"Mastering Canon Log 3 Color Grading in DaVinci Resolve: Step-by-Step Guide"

So jumping over to an image which is a little bit more
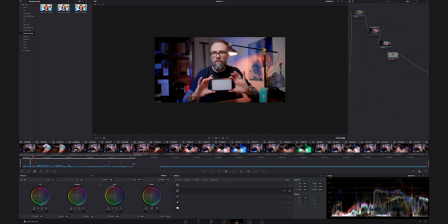normal for my stuff, just my kind of general vlog image here.
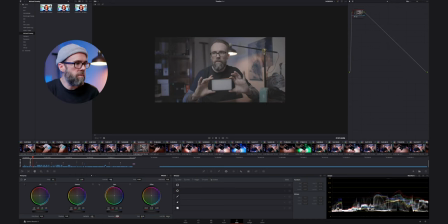So there's a little small correction on this, which is just a little bit of saturation, but I'll just turn that back to zero. I'll turn that back to 50. So there's the log image. And I want to then add corrector. So this is the second way that I would look at this footage when I'm using DaVinci Resolve specifically for this. So if you don't use Resolve, then there might be a different way for you to go about this, but just to show you how I would go about it.
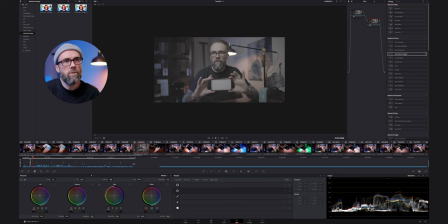Basically, I'm going to go open effects and I'm going to drag color space transform onto this node. And what I know is I shot this in Canon LOG 3. So I'm going to look for my Canon cinema gamut. That's what I shot it in. And I'm going to scroll down and find Canon LOG 3.
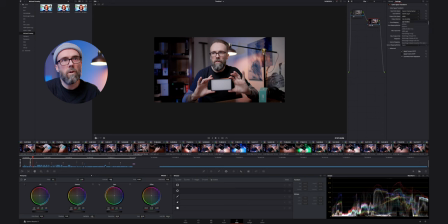My timeline, I know I want it to be sRGB. I think it's called Rec 709 Scene, but sRGB is fine. So I just go and select that to make sure the gamma and everything's right. And it is, it looks okay. So that's my first adjustment, is just that color space transform. And that is already giving me a Rec 709 look to the footage. So whilst it doesn't have the edge that I like on the footage, it's just generic within DaVinci Resolve, it gives me the look right out of the box for the Rec 709 as I got from the previous shot that we did.
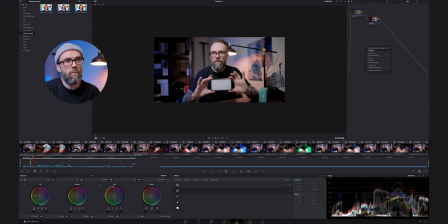It took me a few more steps to get this, but I've got it here right out of the box. So then from here, I can then add my correction for my saturation. So this one is going to be for sharpening. So I'm going to sharpen this up to what I want.
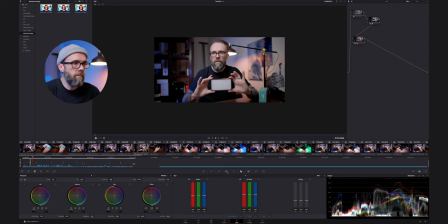And I don't want to sharpen the whole image because I'm happy for this just to sharpen the subject. And that's a cool thing because that actually brings the subject, you know, into the middle of the frame a little bit more as well.
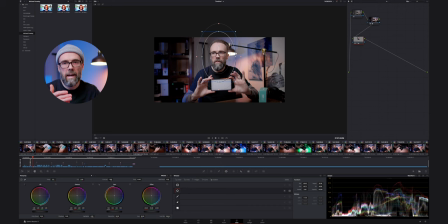And it matches the focal range that I had and the actual depth of field that I had as well on the footage. I'm not trying to sharpen any of this, which was out of focus anyway. So that's sort of how I do that.
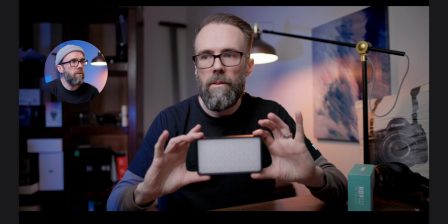So that's off, that's on, off, and on.
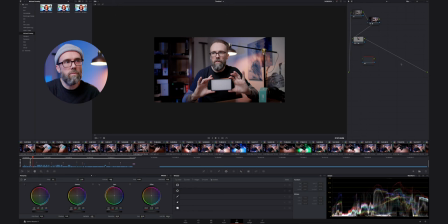Really subtle, but just gives that little bit of pop to the footage because I'm shooting here in 4K fine, which is already really quite sharp. So adding another node, then I'm going to, again, copy that adjustment, add it to there, remove the sharpness from that adjustment,
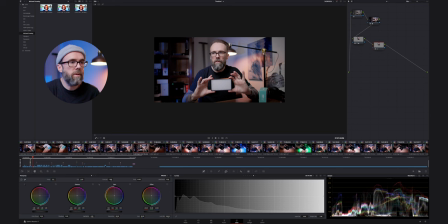and I'm going to then go over to the saturation. Sorry, before I do that, I'm going to invert it because I only want the rest of the image, and then over to my saturation, and I'm going to add in some more saturation, give this more of a pop
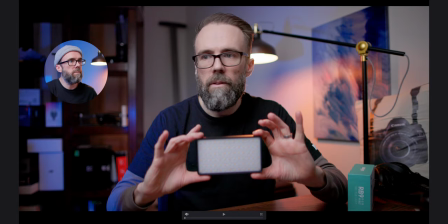than would otherwise be. And you can see that doesn't add it to my face, so the skin doesn't look weird, but it adds it to everything else.
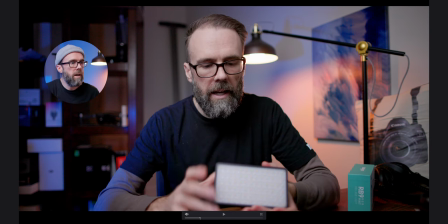And if I just scroll through a little bit here, you can see how it doesn't look weird in my skin on my hands.
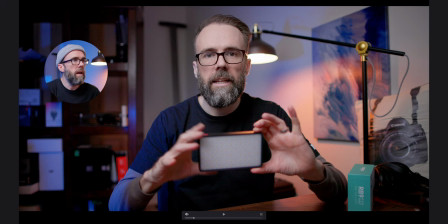It just kind of adds a little bit more saturation overall. And I think as well, I want a bit more saturation in general.
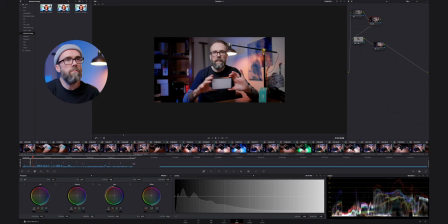So I'm gonna go back to my initial correction, which is this one. I'm gonna add in node here and put it here. And I'm just gonna add a little bit of saturation in there as well overall.
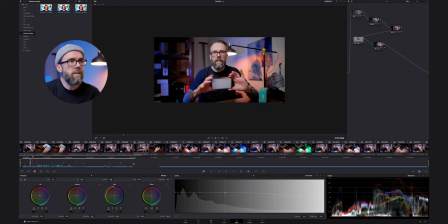So, and I can just adjust that with the rest, and I can then go to my second saturation node and just bring that down a little bit because I've added in a bit overall.
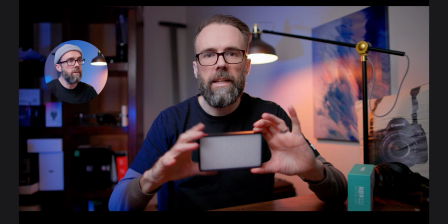So that's kind of looking really, really good now. Super happy with that.
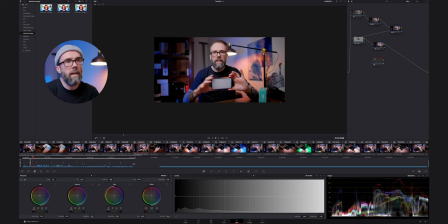But one more thing I want to do is I just want to add a vignette.